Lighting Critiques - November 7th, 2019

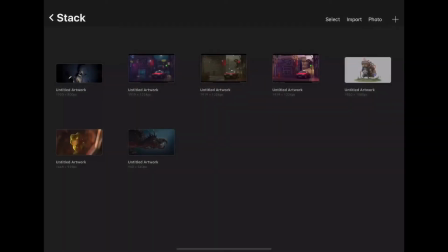[0:00]
All right, team, there's a lot of really cool projects going on tonight. So I just wanted to hop on, make a quick video and talk through some of the ideas that I had, some of the thoughts I had, some of the questions I had for you all. I just want to start quickly with a couple of these that I know that
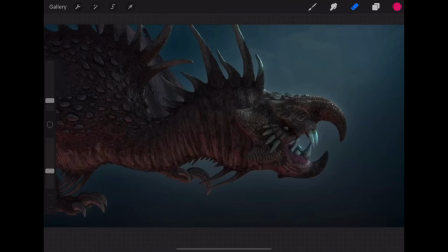[0:15]
I went over yesterday with some written critique, but I wanted to reiterate some stuff. Again, with this dragon, it's a really cool model. You've got a great setup going. Just some simple things. Again,
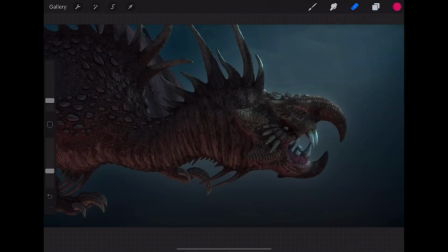[0:31]
just let's get a moon going up here, shining down, just like a little bit of a brighter light source that we're feeling coming into the scene there. And then the one thing about dragons is that you really want to feel the scales, right?
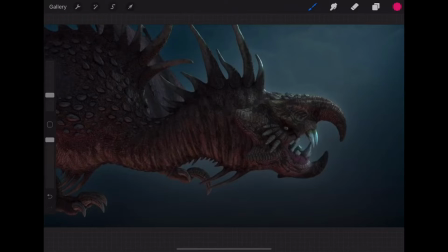[0:46]
It's all about the scales, all about like this leathery skin, and it's scary and it's snake-like and it's intimidating and it's kind of evil. So you really want to get glancing light coming down the side here, just like light sources just kind of screaming through it to really pick up the shininess and also the bump or displacement,
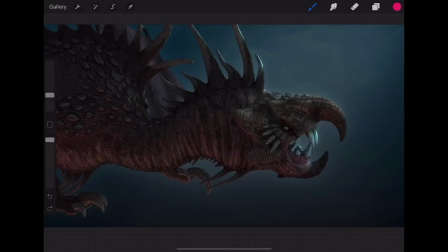[1:06]
however you're doing that. A couple other things, and I don't know if this came through in my writing, so I wanted to say this eye is in a little bit of a weird spot. Like when I first looked at this, I was like, oh, okay, cool. And I was expecting the eye to be over here, but and I guess anatomically it makes sense that it's over there, but we just really want to read it.
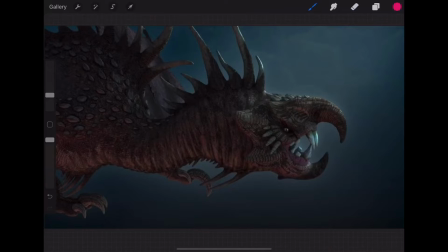[1:23]
Like we really want to be able to say, like, make this like kind of a bright orange or something glowy and really kind of standing out. Love this red bounce light that you're getting on there. I remember in Ice Age 3, we had this white dinosaur, and we always, for no reason at all,
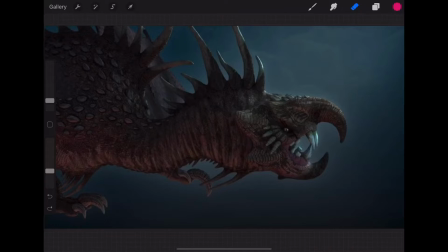[1:40]
we'd always like throw red bounce light on it to kind of give it a feeling of blood or scariness or just evilness. And so I really liked to have this kind of red bounce. It'd be kind of cool to get a little bit more of the red up, just coming up there in the background a little bit. But overall, really good stuff.
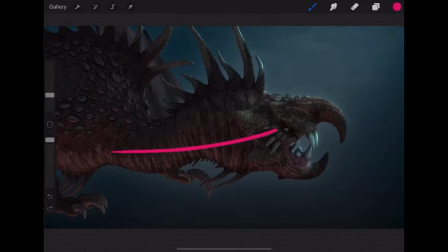[1:57]
Just watch out for this, because like I said, again, I couldn't tell if this was the body like wrapping around back here or if this was some sort of wing. It just gets some more definition, gets some more variation back there. But overall, this is a really cool project, and I think you're coming together really well.
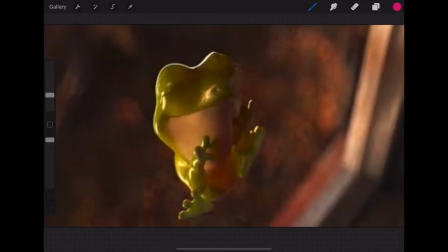[2:12]
Nicholas, we've got your frog is looking a lot better. I know that the specularity felt a little high, but I think that you're going in the right spot. You've got some really nice sky reflections happening up there. I think you could even push the subsurface scattering a little bit through the feet there, but I think this is already coming a long way.
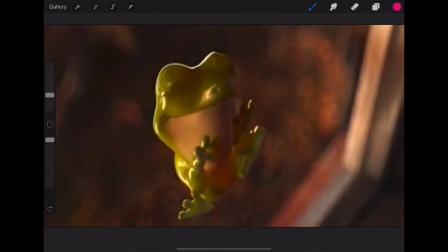[2:29]
I think you're on the right path. I think you know where to go. Just really cute scene. My question is also like, and I wasn't seeing much of it in reference, but like whether or not we want to throw some like environment reflections in the windows here, like just to imply something off space, maybe just some large like gross shapes in the window, but overall,
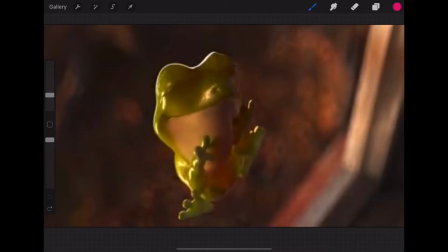[2:47]
not a major concern, but I would just get a little bit of more warmth in these feet. But overall, this is looking, I mean, even in just a day, just a major improvement.
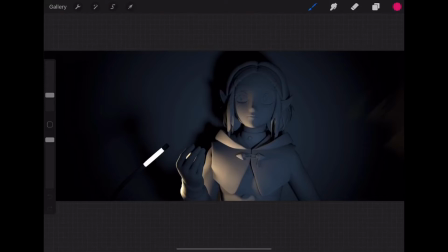[2:57]
Okay, some new stuff. First, I want to hop into this one. It's a cool power of lighting challenge you were able to create. I think overall, you really nailed the look. You hit all of the major cues, like this brighter element in the foreground,
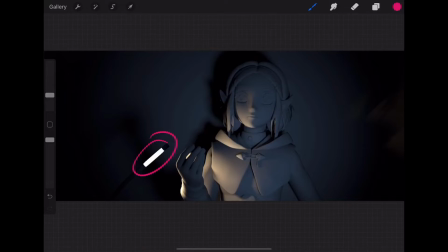[3:17]
this kind of fall off, the shadow shape. This, even though I know you hate the Facebook compression, I grabbed the other one for you. Like that fall off, like right in this vignetting style is perfect. I think you did a really good job there.
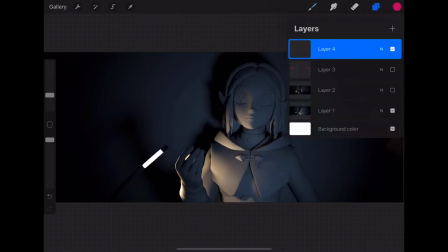[3:33]
Here's something that I thought was funny when I was looking at the reference. Like looking at this shadow shape
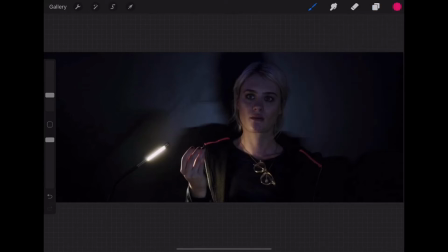[3:40]
doesn't make any sense to me because the light source is coming in from over here, right? Like it's illuminating this part of her face. So why in the world would the shadow be going that way? I mean, I can tell you it's because this was shot in a studio and they're doing some light trickeration here.
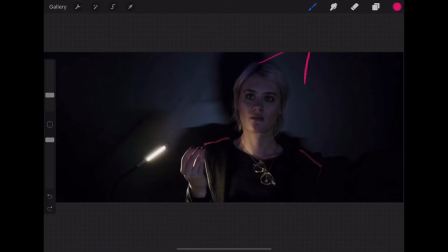[3:59]
But I really think that the shadow would kind of go back this way a little bit. Now, the cool thing is that yours, you did the exact same thing you did in the reference, and that's great.
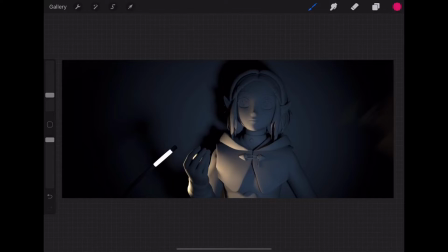[4:10]
Like that's one way to read reference, and I think that's really cool. I'm wondering how you did that because I'm guessing that maybe I'm just wrong, but like that shadow does not seem like it's casting from this light.
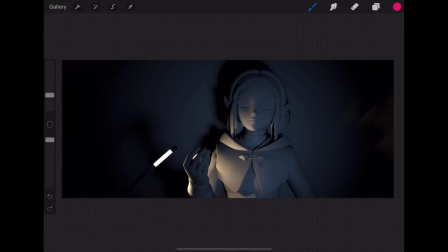[4:21]
So unless the wall's at a weird angle, but that doesn't make sense. But getting back to your image, you did a really, really good job of a few things. One, getting the shaping across here. Like these subtle shapes in the fingers are really, really difficult to generate, and I think you really did a really nice job of that.
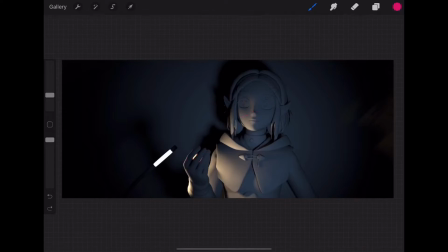[4:38]
That is not simple in there. That is good work. The one area that you want to watch out for is like this looks a little bit blown out, and you definitely want the brightest part to be in here. Even though this is closer to the light source, you still want to draw the viewer's eye back into this region.
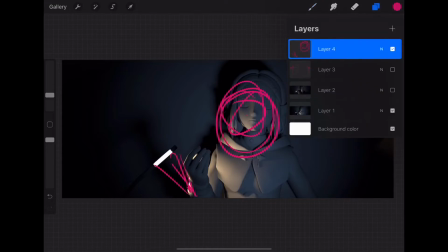[4:56]
So just something to be aware of. There would be more challenges to this if there were the shaders on it, things like getting some surface scattering in there, just getting the reflection of this to read in here.
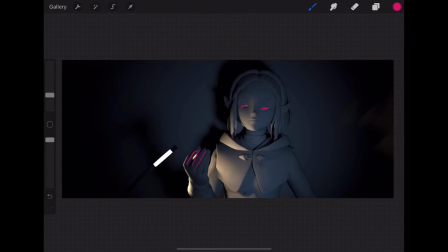[5:09]
And then additionally, because this was a power of light challenge, I won't push this, but you'll definitely at some point want to make that glow. Like these, the hard edges here versus what we're seeing here, which is a much brighter, glowier element.
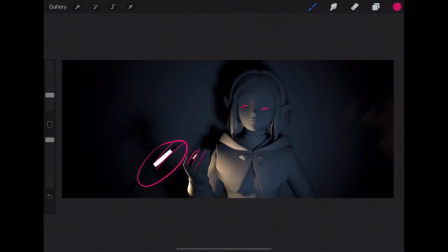[5:26]
Also warmth that I meant to mention. Like this one, it feels a little neutral in tone. Like the light that's casting off it is warm, but it in itself is a neutral color. So I would just expect a little bit more warmth out of that.
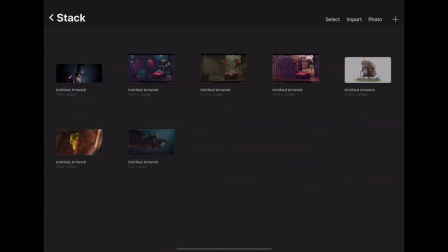[5:41]
But overall, I mean, like you hit all of the elements, and you're definitely ready to move on to the next step. This is a really, really strong first challenge, and I can't tell you how many times I've heard people say it's more difficult than they thought, and it's true because it definitely is difficult.
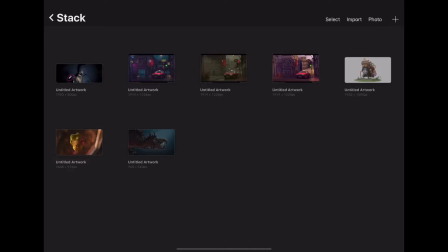[5:57]
Okay, Gloria. All right, lots of cool stuff. Well, first off, we've got this guy.
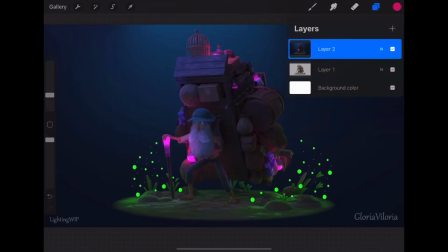[6:03]
I think I have both of them in here. Yeah, got the nighttime version and nighttime man and daytime man. The one thing that I really like about the way that you're doing this is, and this is something that I look for here,
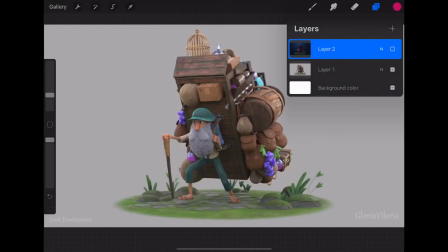[6:16]
is just the cohesiveness of all of the elements going together. Like you obviously were working with them one by one, but it's so important to bring them all together into one element to kind of really start to feel how they're playing together.
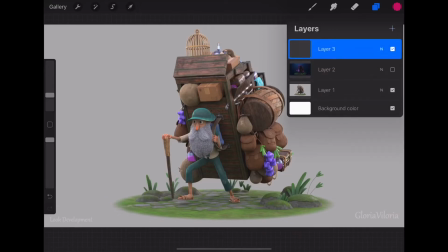[6:30]
The only thing that I see overall that I would look into or consider would just be desaturating some of these
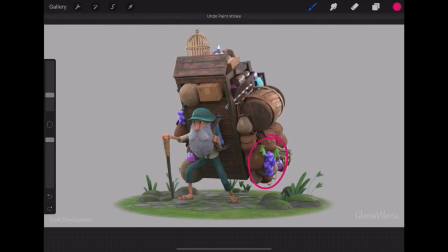[6:39]
fruits and vegetables and stuff here, just because like the browns are pretty neutral. Like everything on him is not neutral, but a little bit less saturated. Like looking at this,
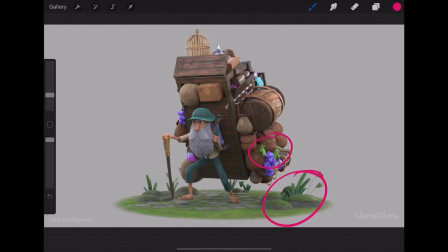[6:53]
what's going on in the environment here versus here, it's feeling a little bit like you wouldn't expect them to get brighter when they're plucked. So you'd almost expect these to be brighter than this. But I love the color palette down here. It fades into everything. It's just that these feel a little bit saturated.
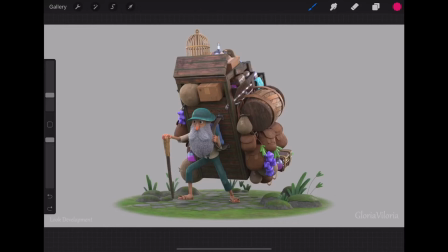[7:11]
Now, whether or not those are a story point and you want to make them a little bit saturated, then that's all for you. But I think that if it was me, I would just kind of tone that down a little bit. In terms of the night one, this is a really, really cool test.
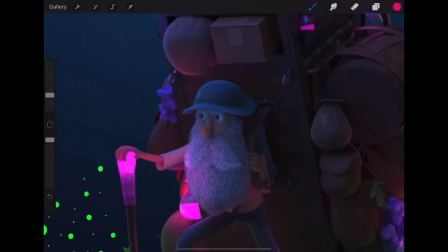[7:25]
I would, I was zooming in here just to make sure that
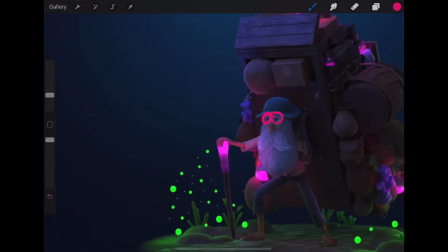[7:29]
he was getting some of like this color in his eyes, and it looks like he is.
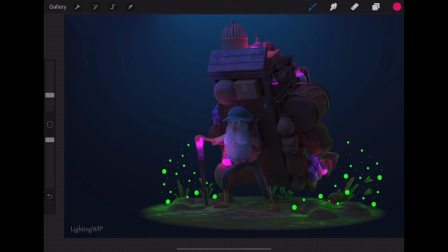[7:36]
And that's cool. If like these dots are floating around, this might just be like a visualization test, but I would expect more influence from them kind of higher up on here. I mean, I can see like it's showing up on his legs, but I would expect there to be a little bit more from the influence on that.
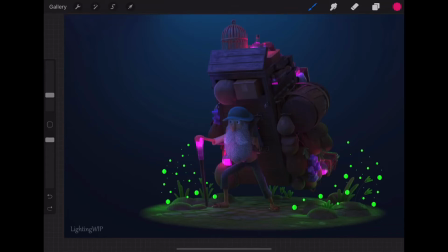[7:56]
But this, what you're actually creating here is a little bit of a difficult lighting scenario because you probably noticed this, but you've got a lot of cool light coming in from the environment. You've got like this purple light coming in from here, and you've got green light coming in from there.